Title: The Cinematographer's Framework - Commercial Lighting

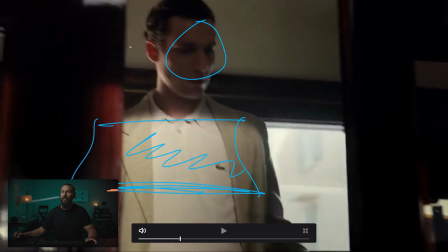[12:20]
This is hard to see in this little transition, but we'll see it later on. This is hard on the body and then soft on the face. You got a little bit of edge light here, but this is the method and a train is a perfect spot for the soft pop method.
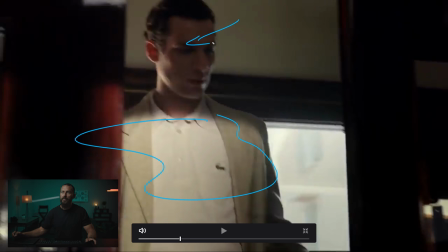[12:36]
So, hard on the body, soft on the face. When in doubt do that, you'll be okay.
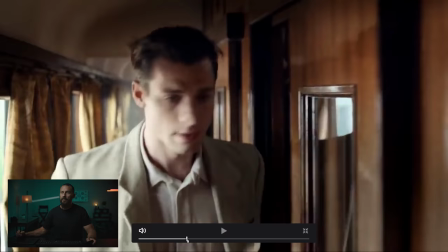[12:42]
Where is it again? Passing, passing, here it comes again.
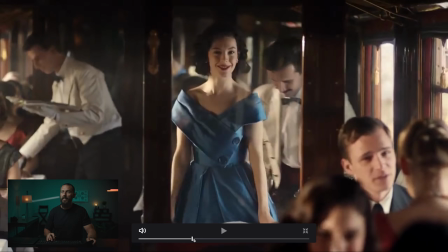[12:48]
Boom! There it is on her. If we frame through this thing.
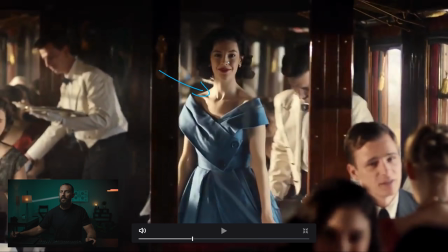[12:53]
Okay, she stands up in that beautiful soft light and then you see the hardness here, right? The hardness is not on her face. Hard on the body. Soft, beautiful, rappy on the face. Now you too can shoot a perfume ad or any other ad where you want somebody to look halfway decent.
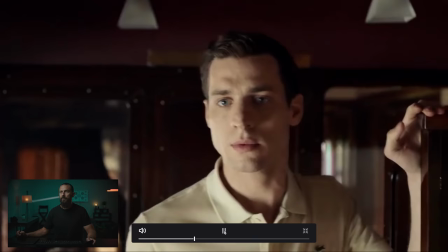[13:11]
Just don't make it hard on the face, right? That should be my t-shirt. Sounds a little bit bad though, doesn't it?
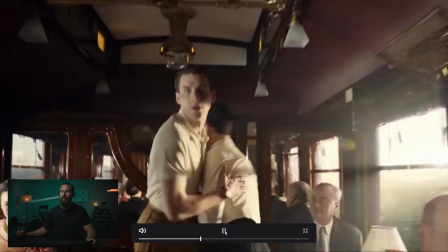[13:17]
Okay, let's keep going. The look back, the chase, and there was one One more thing we wanted to look at here.
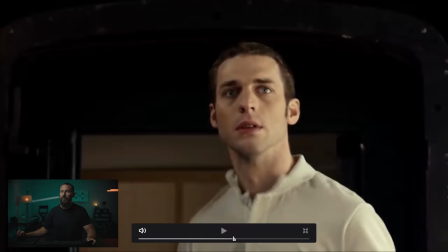[13:26]
What was it? We're going, we're going, we're going. Oh, here we go.
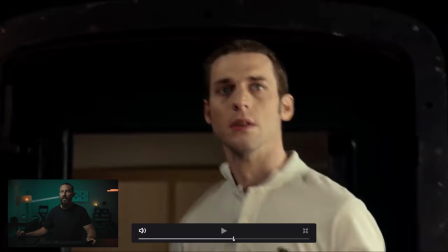[13:31]
So again, everybody always says, you know, the framework, it's just a formula.
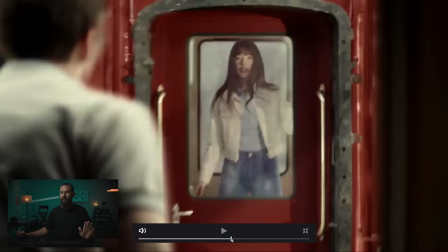[13:36]
It dumps down the artistic process. People like Hoyt, they've got their, you know, they're artists. This is why they're at the top, right?
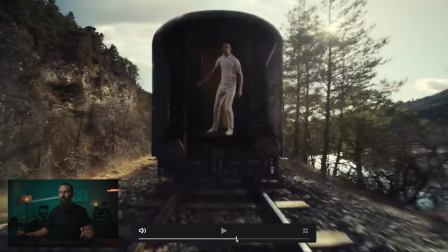[13:43]
Okay, maybe. Or maybe by the time we look at hundreds of these, once this channel is done,
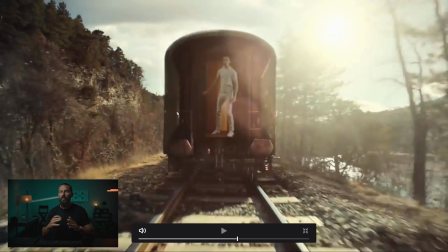[13:48]
you'll be convinced. easiest way to think about it is when a cinematographer has their choice so you're shooting green screen it's all VFX how do they like the thing and how do they incorporate that in with the
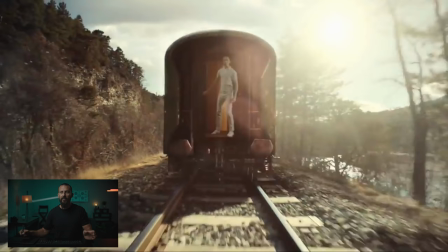[14:01]
visual effects ten times out of ten on a visual effects shot it's going to be upstage key the only
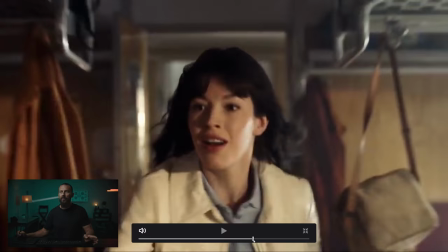[14:09]
time people are doing non upstage keys are when they have to right boom there it is okay so So,
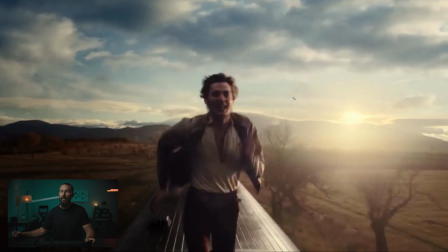[14:17]
sun in shot, it's VFX, so you don't have to worry about the sky blowing out or balancing these levels, you just have to worry about this, but it's upstage key. He's looking this way of the camera, the sun is over here, giving us his little glow in the VFX world, and in the real world we're lighting from this way and we're nagging over here, right? Which makes no sense.
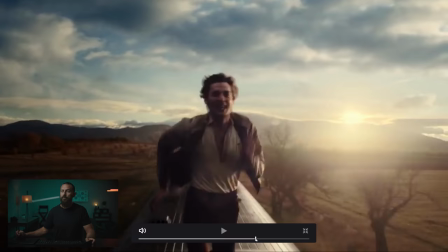[14:35]
This kind of contrast levels, it doesn't exist in the world, but this is what people expect when they want to see something nice, they want this level of contrast, right?
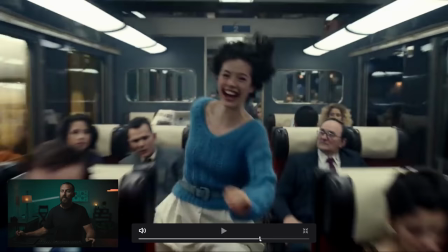[14:41]
So don't show them, you know, daytime television stuff. Here we go.
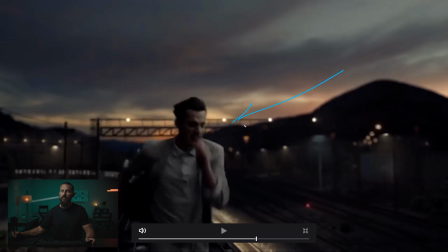[14:46]
Where's the other one? That's nighttime. This one's even better, I think. Nighttime, this soft light just coming out of nowhere, right? Go big, go soft, create contrast at night. Why is there this level in the middle of the sky? Nobody knows. Does it match the color of the sky? No. Does anyone care? Not really, right?
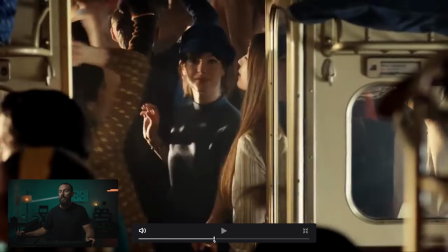[15:05]
Because there's so much production design in this. You could have gotten cinematographers significantly worse.
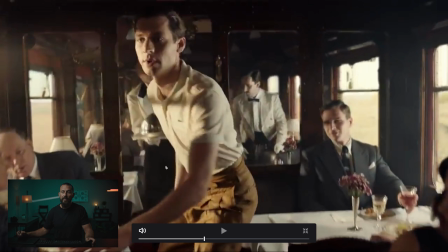[15:10]
Half the job is the production design, is the visual effects, but then Hoyt is putting the final stamp on things, right?
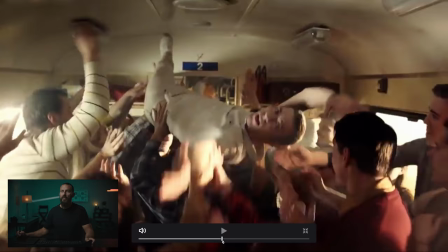[15:15]
It's like the final say, yes, this looks good. No, this doesn't look good. Do we have enough Atmos?
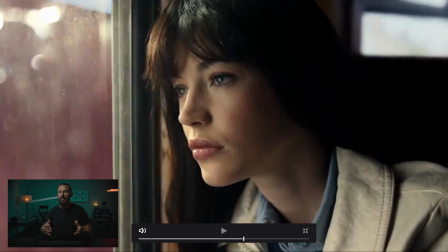[15:22]
Train. And then here we go. Boom. Classic. This is framework. People looking out of windows. It's the exact same thing as being inside of a car or any situation where you're going to be like this or shooting the dinner table scene that we always talk about. You want to be shooting past the light, past the little section that you've pulled away.
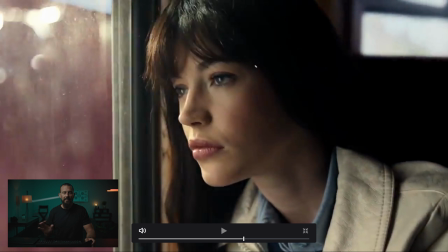[15:39]
So from here, you want to be inside out, outside in, doesn't look good or is significantly harder. So here, upstage key, nice, soft, light, little tiny edge, wraparound to darkness, salt and pepper in the background, shooting along the window, lighting from the window that you can't see, right?
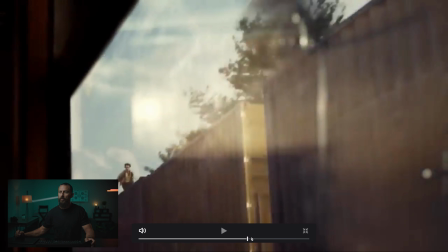[15:58]
Because the big light is over here, and this is easy stuff here. I'm going to do this one other thing I wanted to show you.
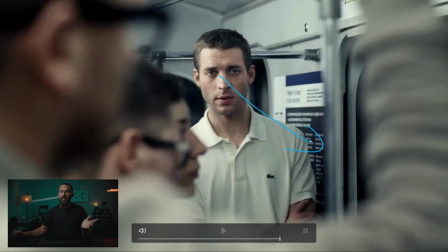[16:04]
Oh, this end bit. We get to the end bit, right? So this is not, this is still just because it's not an upstage key. We're still using a lot of the same elements though, right? We're creating depth in the frame, layering as much as we can.
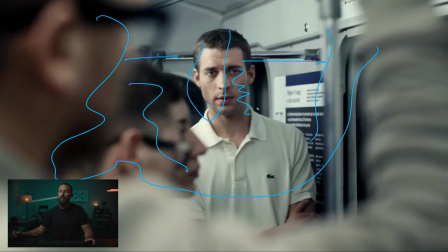[16:19]
We got background over there, keeping things interesting. We still have a little bit of split here on the face, even though it's coming from upstage.
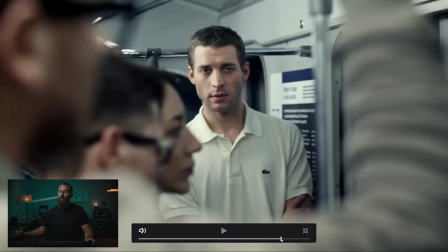[16:26]
We're in white, never easy to do, but salt and pepper all across the frame.